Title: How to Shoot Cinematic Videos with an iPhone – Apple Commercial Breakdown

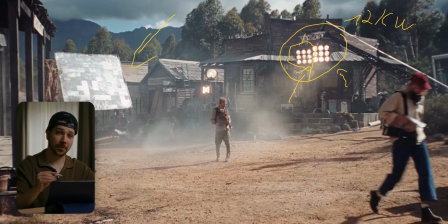4:01 They have a lot of output, but also they're really cheap to rental, so it's not like expensive like an M10 or an 80 kilowatt lamp. So if you consider lighting outside for your first time, these are the ones you have to consider.
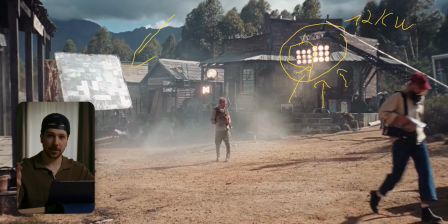4:17 Sure, you need a high power voltage source for that, but like I said before, these ones are cheap, which gives him also a really warm backlight. But they're most there for the look that you have cool practicals.
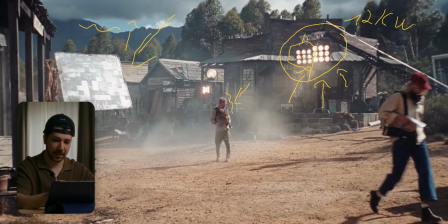4:35 I personally even think they changed the sky and they wanted to make it look more dark. But as you can see, the sun is exactly there because we get this really long shadows. If you have the time and the money to shoot commercials like this, you always try to shoot on the best times of the day,
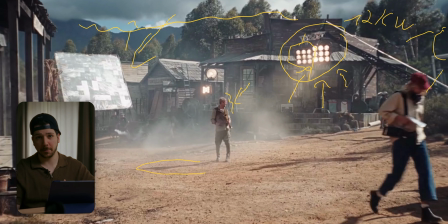4:54 which is early in the morning or early in the light, because the sun is lower, and we get a lot of contrast, long shadows, which just gives form and dynamic to the scene. Then the next thing we have to look is these ultrabounds, because we have patterns here.
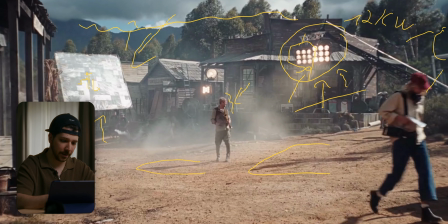5:13 We have mirrors, but also flat, soft tiles. Today there's a lot more options for bounce sources. In early days we just had white and that's it, but now we have a lot of bounces that are half warm and half cold,
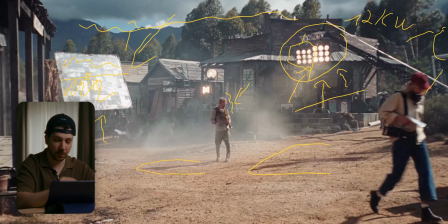5:32 or just blue with green patches on them. The reason therefore is that we want to make the bounce look more natural, because when you're in the forest, you most of the time the light that bounces around are leaves and the sky.
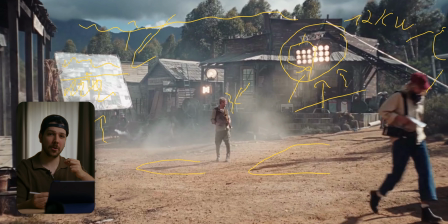5:50 So there's a lot of different ways now that you can achieve a little bit more realistic and better look with different colors bounces. These ones are mixed from mirrors and soft light. I think the usage for this, I never used this, is to make hard light,
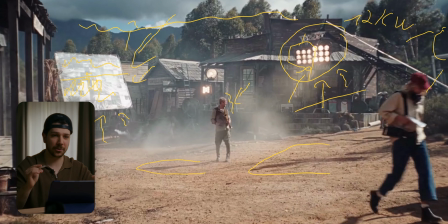6:07 but also a little bit of variation, spots that are jumping everywhere, but also a little bit of creamy sources. So just a normal, regular object that would stand there.
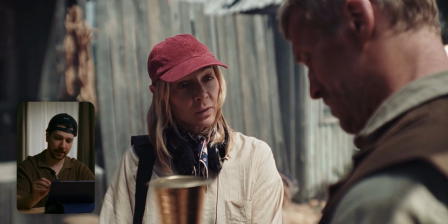6:19 So here's the dialogue that we have, and the key light is coming from this side. But when you light something like this on the day, to get contrast, you have to put a big
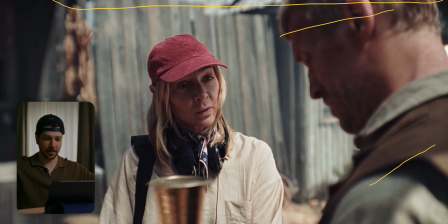6:31 black flag above them. So you put a 20 by 20 and put it above the actors to drop the exposure on them. As you can see, it's always, you try to make layers as a cinematographer. So they are not as bright as the background, they bring them down.
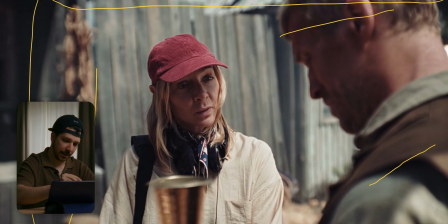6:50 So you have this big topper, and also there would be a flag to get here a little bit of contrast. And this light could be a hot source that is pointing at her, because when you see in the eye, the source is not soft. So that means there's a pretty hard light far away that's just
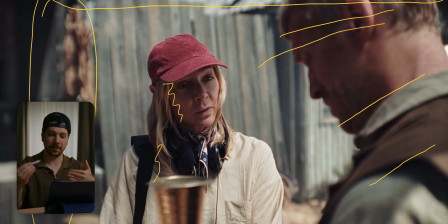7:09 blasting on her and on him to get a little bit more fill ratio on them. Because when you put the negative fill on top of her and besides her, she's probably maybe a silhouette.
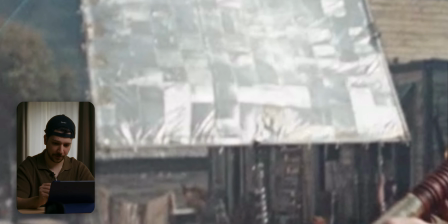7:22 On this shot we can see the bounce a little bit better and the patches from it, which looks like just mirrors,
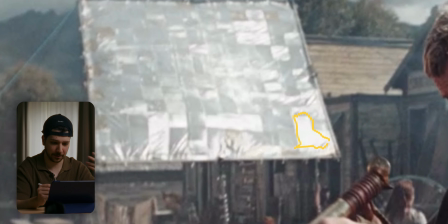7:28 and the bright parts are just where the sun really hits. So forget what I said before.
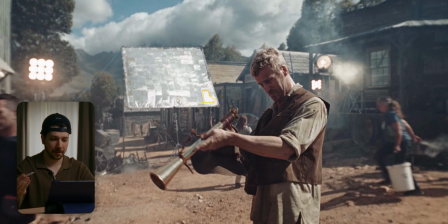7:33 These are not mixed, but there are mixed ultra bounces that
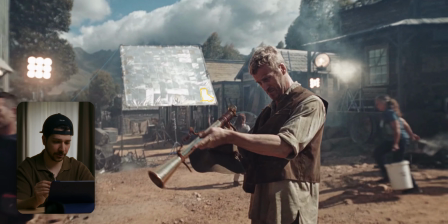7:38 feature mirrors and also just matte finishes. As you can see, we still have the sun that comes from here.
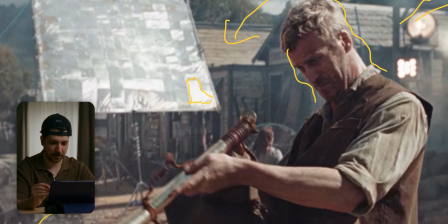7:46 Gets a little bit of a warm edge on his face, which is probably from these dino nights.
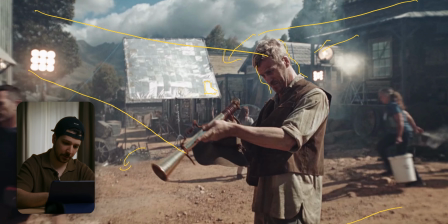7:54 But there should be also a big
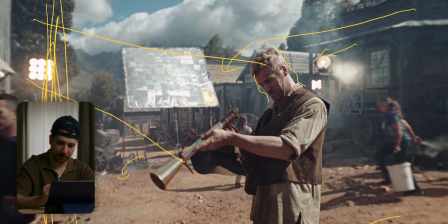7:58 negative fill on the side to give him a little bit of contrast. But the sun can also be so hard that he doesn't get a lot of fill.
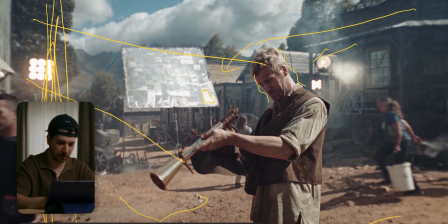8:07 The fill that you're seeing on his face is probably the ground just bouncing back at him,
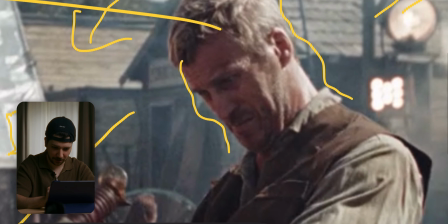8:13 because you can see the colors a little bit warm on his face.
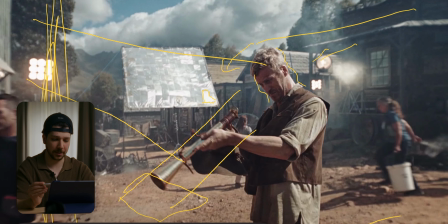8:18 So that should be the ground that is reflecting him. And also what helps with the scene to get a little bit more atmosphere, you use haze. You can see in the background they just put a fog machine there that blasts on full power,
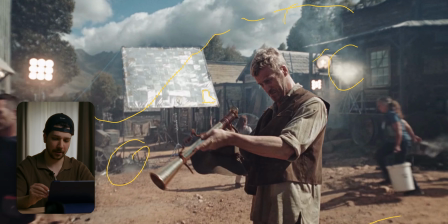8:35 always giving us a little bit atmosphere in the background. And a tip I have for you is, when you haze, don't haze in front of the character. When you have the space and not in a closed room, just haze in the background.
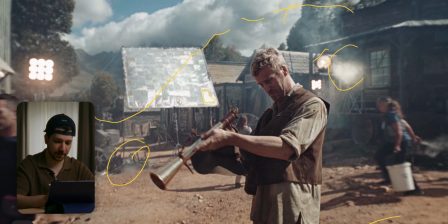8:52 Because what you do when you haze in the foreground is you wash out the whole image. But that is not what you want. You want to put a lot more atmosphere, that the image looks more full, and that's the reason why you put it in the background.
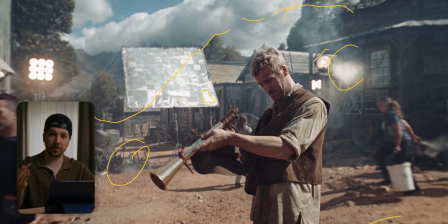9:07 So for your next shoot, even when you haze in a room at daytime, try to just haze the background. It fills the room a little bit, but it doesn't give you that washed out look when you're shooting a commercial.
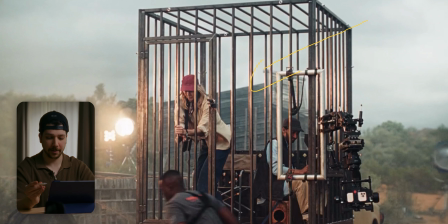9:20 The joke of the commercial is that the director is chased by a bear, and that's the reason why the rest of the crew is hiding in this cage. And when we look here in the corner, we have a stabilization system for car rigs.
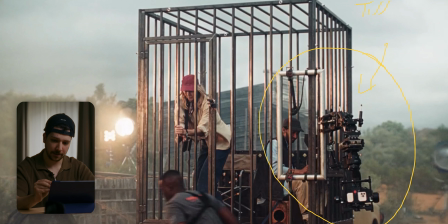9:33 And most of you probably know the tilter version of this, which is a really cheap one, which I recommend. It's only about $1,500 and really cheap to rent. You can most of the time get it for $100, $80, $60 a day.
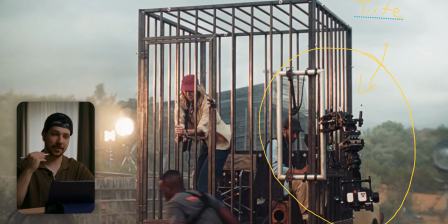9:49 Depends on this rental house. But the tilter works with suction cups, so you don't have to build these pipes on your car and build a complicated rig. The tilter one, just like I said, the suction cups on the car.
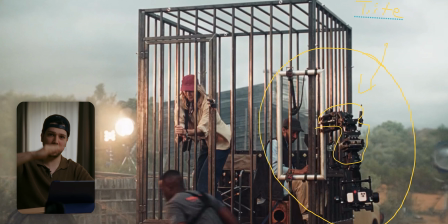10:04 It gives you this extension arm which stabilizes the Z-axis, and there you can put Ronin Air 4, Air 3 or something like that, and there you can put your camera. So you have still the option to control with your app the tilt and pan of your camera
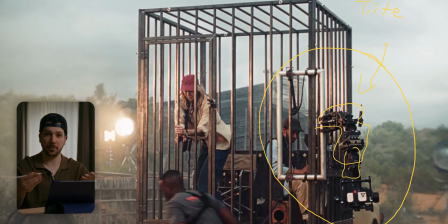10:22 and get this extra stabilization that your Ronin usually doesn't use.
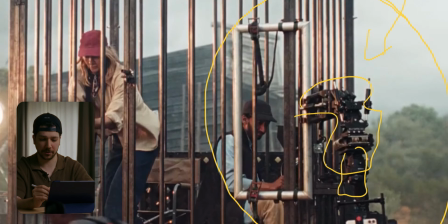10:27 Yeah, and this is just the expensive version from this.
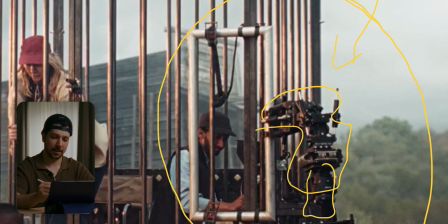10:31 Most of the time when you're doing car shots, you put pipes on your car, and so you can control more the height of the camera. When you put suction cups on your car, there's limits where you can put it, but with a pipe rig, you can basically put it everywhere.
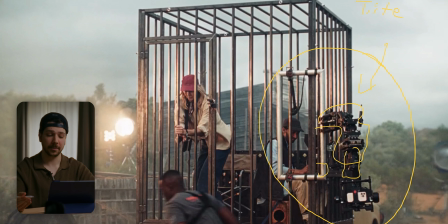10:47 But when you have even more money, you would use a car with a crane on it. I think it's now the Ukraine crane. Yeah, with this you can also do these kinds of camera movements, which gives this extra depth.
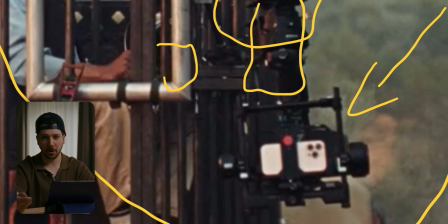11:00 They just put the iPhone in there normally, but all of you already saw how these commercials are shot.
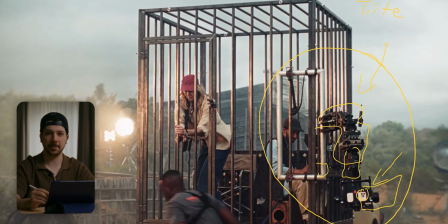11:07 On this iPhone is a converter with a big zoom lens, so you can control the image a little bit better. And also the stabilization, they give the camera a little bit more weight and everything. So this is just for the looks.
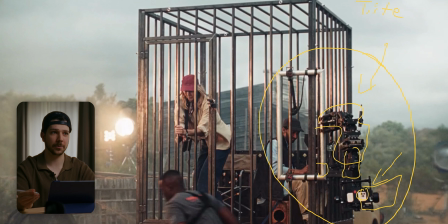11:22 Always remember, you have the problem with clients who tell, it has to be realistic, it has to be realistic. No, always tell them it just has to feel realistic. So you're selling a vision. A commercial is not anymore for directly selling you something.
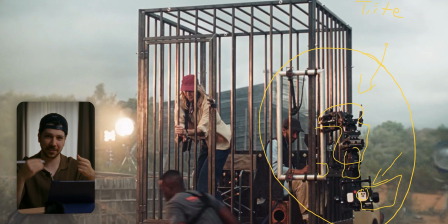11:37 It's just to give an idea what you can do. It gives the audience an emotion.
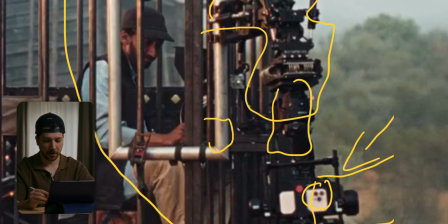11:43 And this is what you are selling. The audience should think, I have this movie camera.
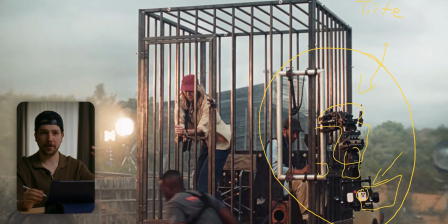11:49 I have this really clean setup. That's the reason why when you're shooting a product, you don't put a cable in it. There are a lot of people saying, it's annoying me. No, first of all, you're thinking about the product, and when you're working with something, you think about using it, having fun with it. This whole installation part, no one likes.
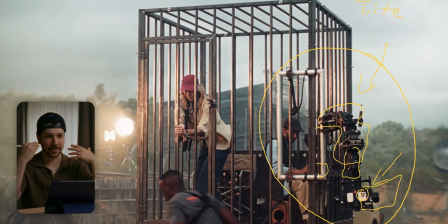12:08 So that's the reason why you keep this away and just giving the audience this clean feeling of, oh yeah, I want to use this product.